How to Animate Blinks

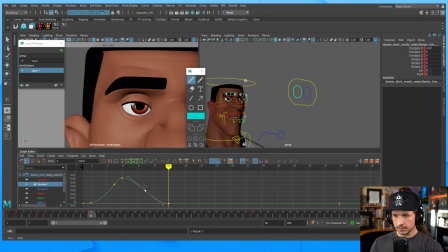70:26 And once again, add a breakdown just to get a little bit more ease in there. Very slight. We could exaggerate a little bit more if we feel like it, but honestly, I don't want to see this motion.
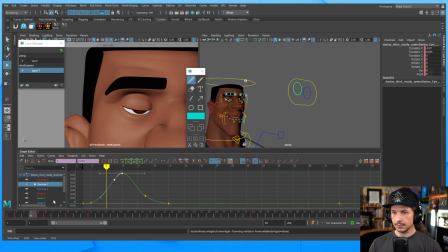70:43 I want to feel it. We can also add a little side-to-side motion. If everything is being pulled inwards, well, most likely the eye is going to be pulled in as well. So I'm going to pull this in just a little bit.
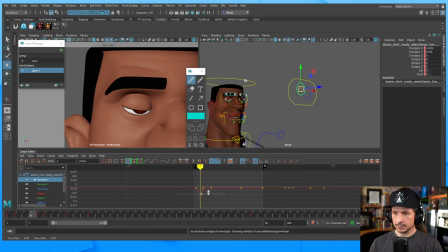Just a hint. This is something that you don't really see in the reference, but I'm just creating this interpolation of,
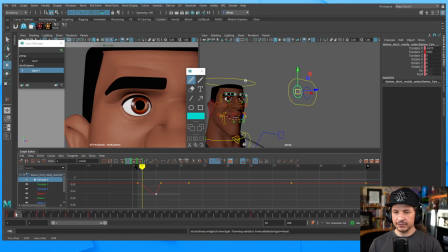71:20 I want that feeling of connectedness in there. I don't want it to feel like 100% glued, but it should have a little bit of pull in there. Okay. Then as it comes back, let's settle it in there.
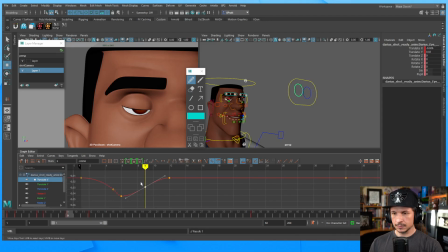Okay.
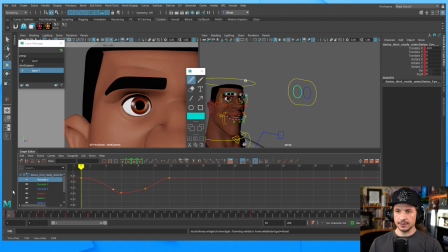71:54 So something like that. Very subtle. Now, scale of the iris or the pupil. If you're talking about like what do we need to animate for the like dilation, it'll be the pupil.
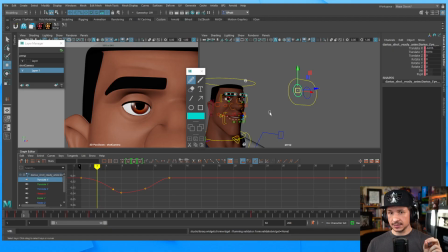72:08 The iris in real life does not change size. You cannot change the size of the iris and shrink it down. It's just the pupil that squashes and stretches.
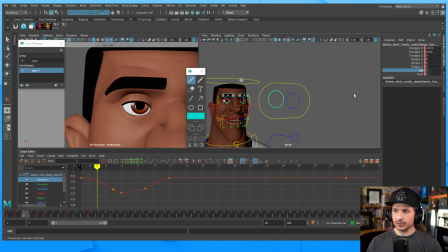72:24 In animation, we can exaggerate that. If we want a character to look really angry, we shrink that down. We really just like go all out. If we want a character to feel cute, we can blow that out and just, that kind of looks a little too creepy there.
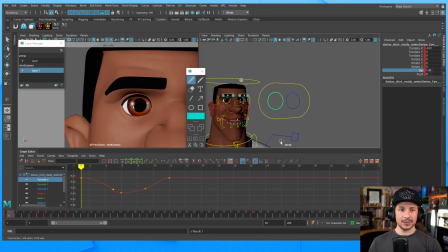72:39 There we go. We want to see a little bit of white there. So we can do whatever we want. In terms of the animation of the eye to make it natural, it's only going to be the pupil. So let's take the pupil control here and let's look at our timing.
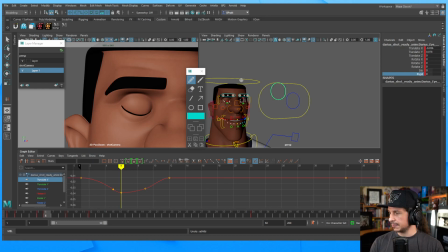72:58 So looking at my notes here, the pupil is going to be blown out on frame 9 right here. So we're just starting to see the edge of the pupil. Let's make it a little bit bigger here. And I'm going to go quite large there.
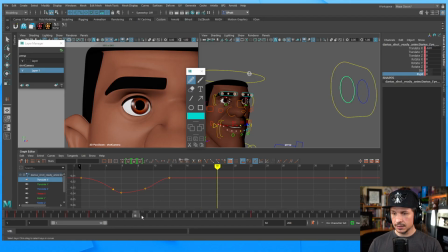73:18 Then by frame 28, the pupil will be narrower than it should be. And then frame 34 is going to be final. And actually, that makes me realize my timing here is a little off.
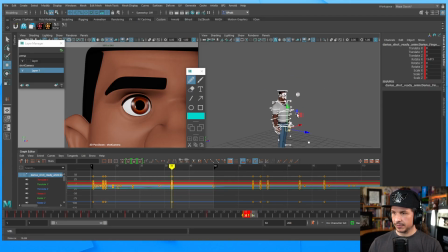73:34 All of the eye should happen by frame 33, and then the pupil is one frame later. Right there. Okay. So, honestly, it's not going to make a huge difference. It just creates a nice little offset.
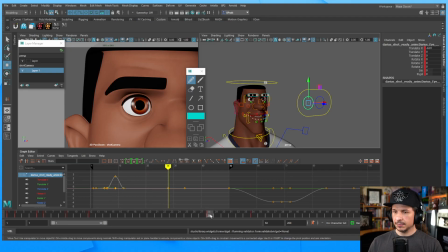73:50 So, we've got the dilation coming down, but then right here, the pupil needs to shrink. Because basically it's being hit by a bunch of light, so the pupil will shrink and then go back to its default here.
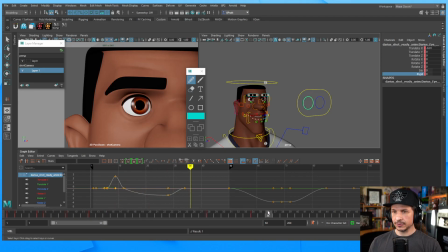74:08 So we have this motion now. Shrink, grow. Now, does that look good? Not really. Why? Well, a few different reasons. One, I'm dilating the pupil as it opens.
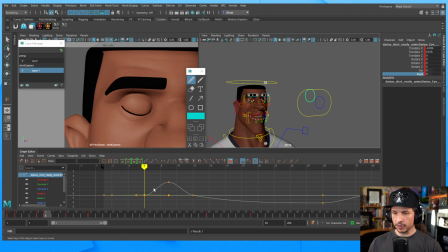74:26 It needs to be dilated before it gets to opening right here. So something like this.